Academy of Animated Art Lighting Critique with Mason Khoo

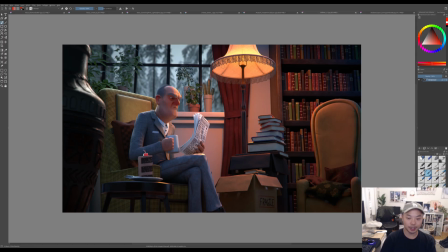[24:14]
Maybe adding some volumetrics, just to feel this lamp glow a little bit, might be helpful to sort of soften out what's going on behind the lamp and bring a little bit more coziness to the vibe here.
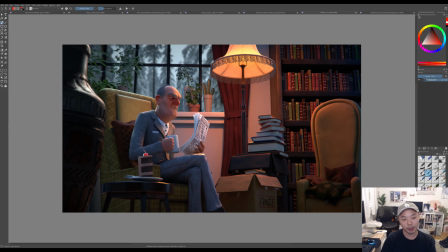[24:32]
And then, you know, I do know you have these big windows, so maybe it wouldn't go quite as dark, but I think you can go darker around the edges of the image.
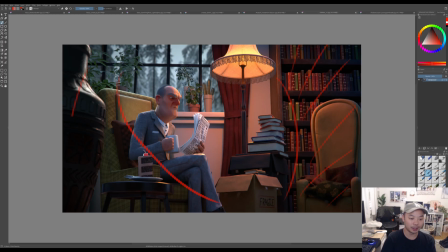[24:49]
Maybe not on the window, but, like, you know, going darker here, whether it's just like a 2D vignette or something like that, could just give us a little bit more focus on him. I think in film
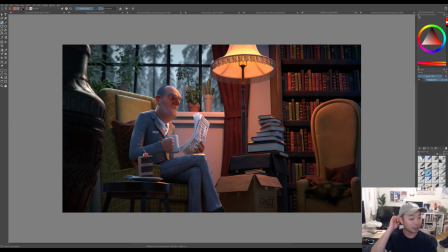[25:07]
shots aren't very long. You're not looking at it for a long time. You really want to be able to guide the eye to where you want them to look at. I think some nitpicky things maybe is these leaves and this cactus.
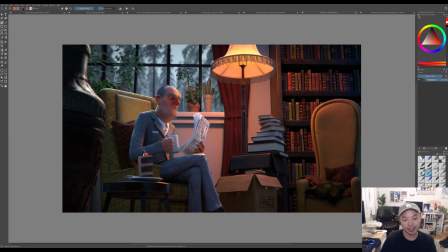[25:27]
There's just little hits on them that feel a little bit distracting. It's, I want to look at him, but it's so close to all this like little detail here. So maybe not
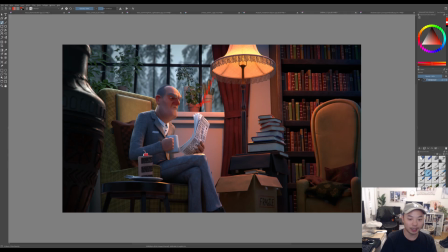[25:40]
dimming out the lamp and not hitting these plants quite as much with the lamp could help with that, just to help them sit back a little bit more. I think his face is looking pretty good.
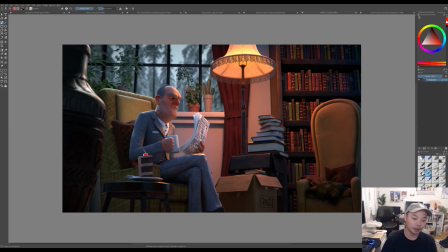[25:56]
I feel like there's still some room maybe to get a little bit darker shadows on his shadow side.
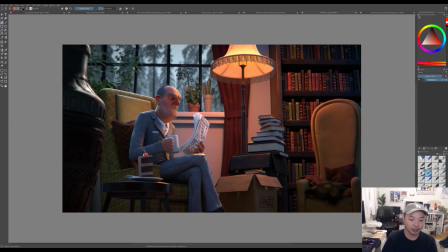[26:08]
Yeah, like on the forward-facing planes, you have some bounce here, which is looking pretty nice. Maybe it's a little bit too bright, because I think this plane change from his chin, from the front of his chin to the bottom of his chin, we might be losing that a little bit.
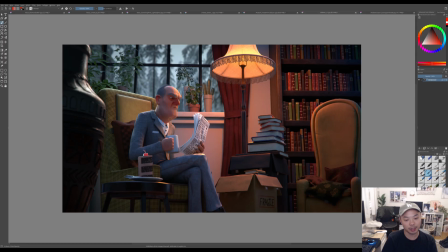[26:28]
So I would probably take the bounce that's hitting his face down slightly. But yeah, I think you're in a great place. I think it's just small stuff now that's really plussing the image.
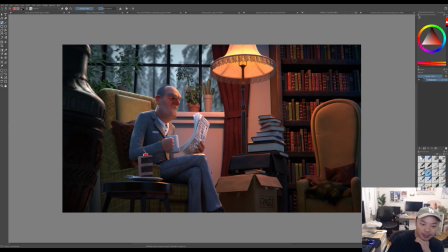[26:41]
And yeah, I mean, I was wondering if you have atmosphere for this lamp, it could be good to sort of have that also to bring up the darks of this bookshelf,
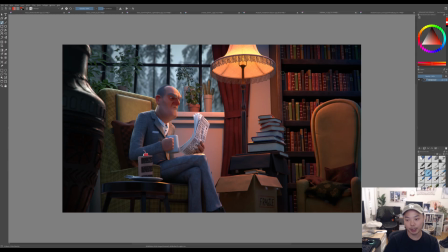[26:59]
just to decrease the contrast between these light parts and the dark parts. This is almost the most contrasty part of the frame right now. I think a little bit of atmosphere might help lift it a little bit, just so it's not, pulling focus quite so much.
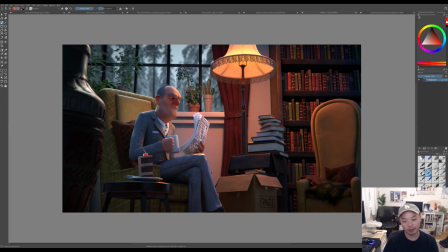[27:20]
But yeah, great job on this. I think, oh, one more thing, actually, I just thought of. This paper, this is not as much a lighting thing as it is a materials thing, but it does look a little white for a newspaper.
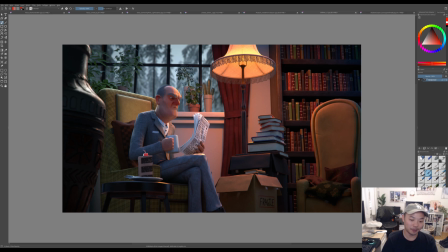[27:37]
I think, I don't mind how contrasty it is as a element in the frame, but I think as a newspaper, maybe you would want to gray it up and warm it up just slightly on the material if you have control over that.
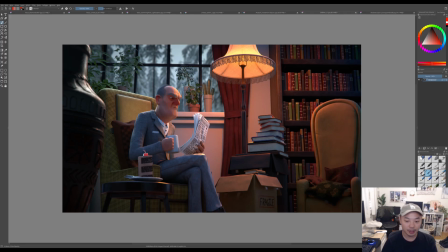[27:55]
That might just make it feel a little bit more natural. But yeah, great job on this.
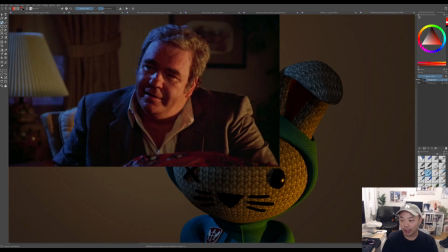[28:03]
Keep going. Thanks. All right, this last one is from Shadow Crayon on the Discord.
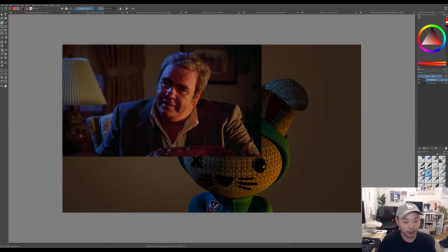[28:12]
So you have this character and this reference as well.
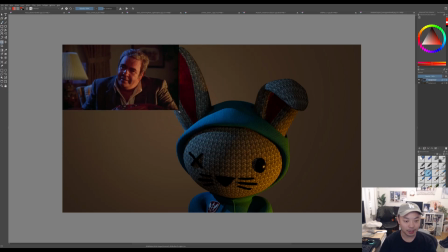[28:15]
So yeah, I saw the last image that you put on the Discord.